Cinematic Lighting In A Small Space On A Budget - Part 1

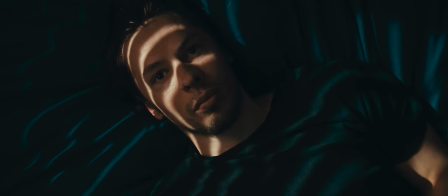[0:01]
In the first part of our lighting a small space video, we'll take a look at a simple approach to replicate the sun shining through some blinds and onto our subject.
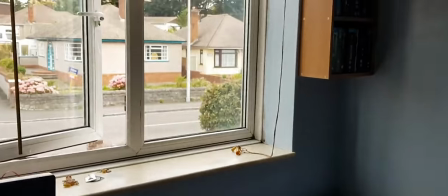[0:11]
So taking a look at our room, we barely have enough space here for lights.
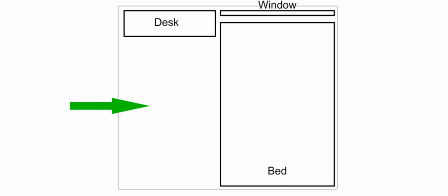[0:16]
Really, our only option is to place lights in this small gangway between the bed and the wall, with the potential to boom lights over the bed if necessary.
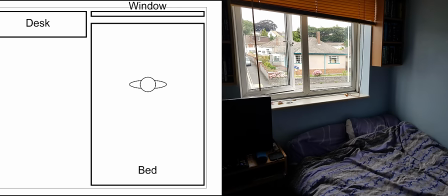[0:26]
The main area we're going to be able to place our subject is the bed, and our window is just behind it, so we can use this window as a motivating source.
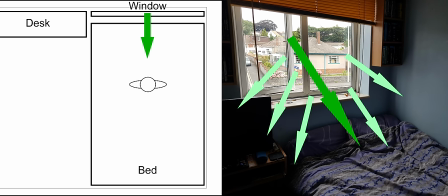[0:35]
But using big soft light, it's going to be a little hard to control in this space.
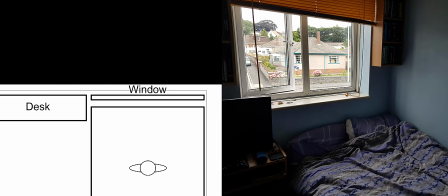[0:41]
So let's go for something a little harder and more direct, and try to replicate the sun shooting through the window.
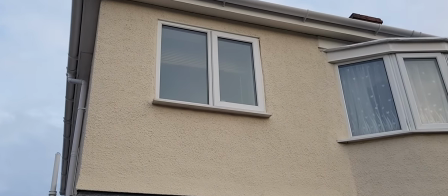[0:50]
Our room is on the second floor, and we don't have the tools to place a light outside of the window, but that's ok.
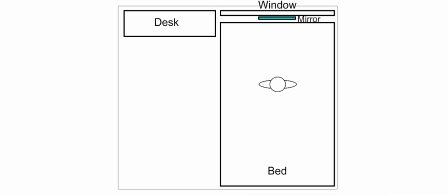[0:57]
If you use something as simple as a mirror, we can place our light inside the room and bounce it back to where we need it to be.
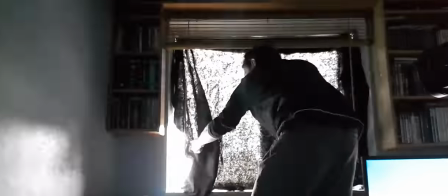[1:07]
First of all, we'll black out the window so that we don't have any stray light coming in.
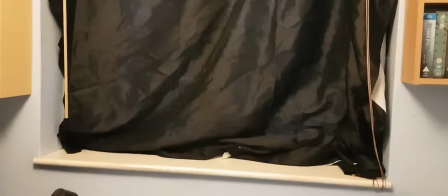[1:12]
We just use two layers of black material here to adequately block out the light.
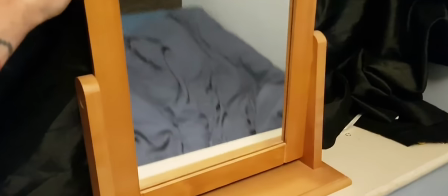[1:18]
Next we can place our mirror and turn on our light.
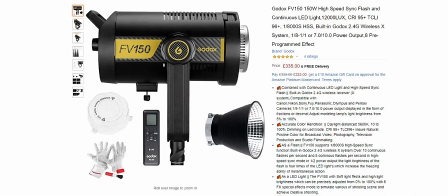[1:27]
We use the Godoxed FE150 here.
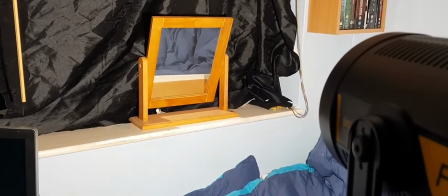[1:32]
Now the mirror is reflecting our light, but it's difficult to tell as we have lights spilling all around the room.
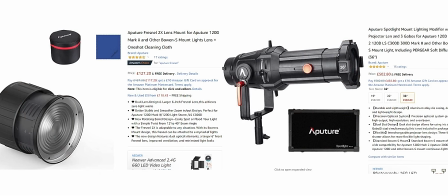[1:39]
A good solution to this would be to add a fresnel or spot attachment to our light, to control and cut down on our spill. However, with a low budget, you might not have these tools, so we're going to wrap some cinefoil around our lighting unit to control the spill.
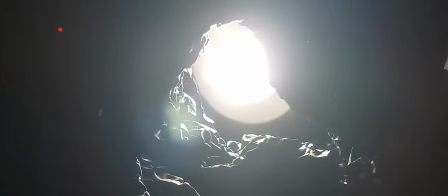[1:57]
Our example was quickly put together here and a little messy, but you should always be careful of blocking fans and vents on your lights so that they don't overheat.
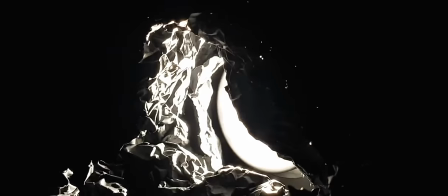[2:06]
Make sure you don't have any of your cinefoil touching the bulb.
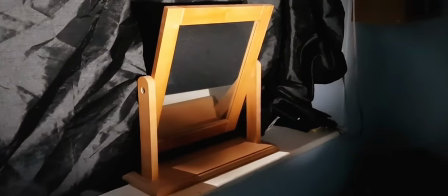[2:11]
You can see now that our light spread is far more controlled, and our mirror is reflecting the light into a nice little pocket on the bed.
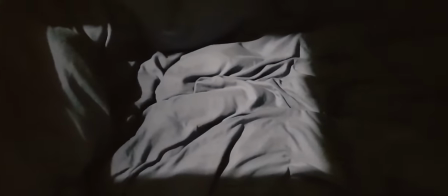[2:19]
This already looks like a nice patch of sunlight coming through the window.
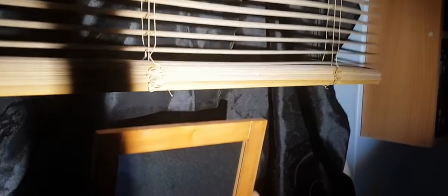[2:24]
To cut down on the harshness of this light and to add interest and mood to our image, we can simply pull down our blinds to add some shape.
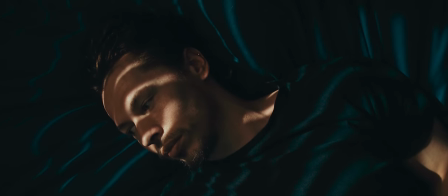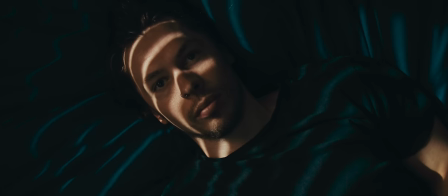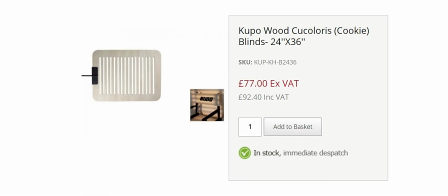[2:43]
This could also be done with something like a Kukaloris boomed in front of the mirror if you need some more control over the pattern.
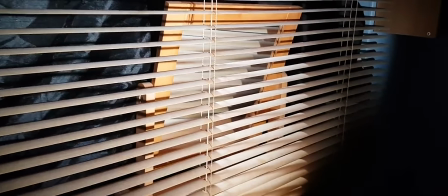[2:52]
Now our blinds are quite thin and lightly coloured. Because of this, as well as our light coming through the gaps, our light is also bouncing off the blinds on one side and passing through the blinds on the mirror side creating extra fill light in our shadows.
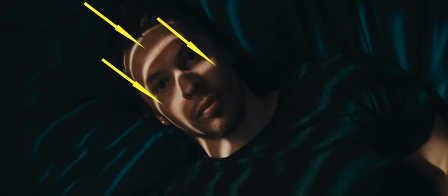[3:08]
This is actually useful as it means we don't need another light for fill and it gives us the flexibility to push and
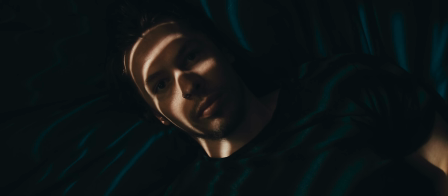[3:15]
pull our shadows in post to convey a darker or lighter scene whilst retaining a good amount of dynamic range. Now It wasn't 100% certain that we would always have a catch light in the eye, depending on how the subject moved his eyes.
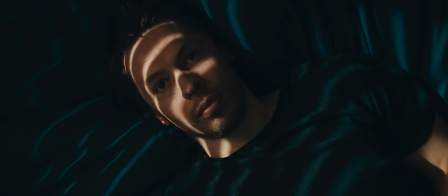[3:33]
So we also added in an extra light, boomed above the subject to make sure we always had a little eye light.
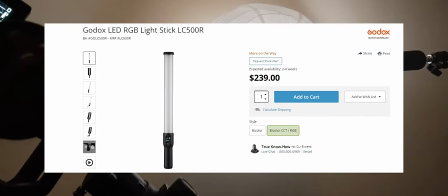[3:40]
We used a Godox LC500R LED tube, matching the colour temperature of our FV150,
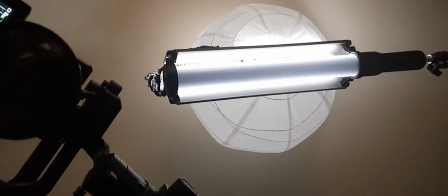[3:47]
boomed above and bouncing from a tiny point on this paper lantern that we already had hanging from the ceiling.
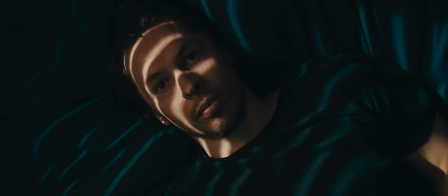[3:55]
We turned the output of this light right down, so it wasn't affecting our overall exposure, but still gave us just enough to reflect in our subject's eyes.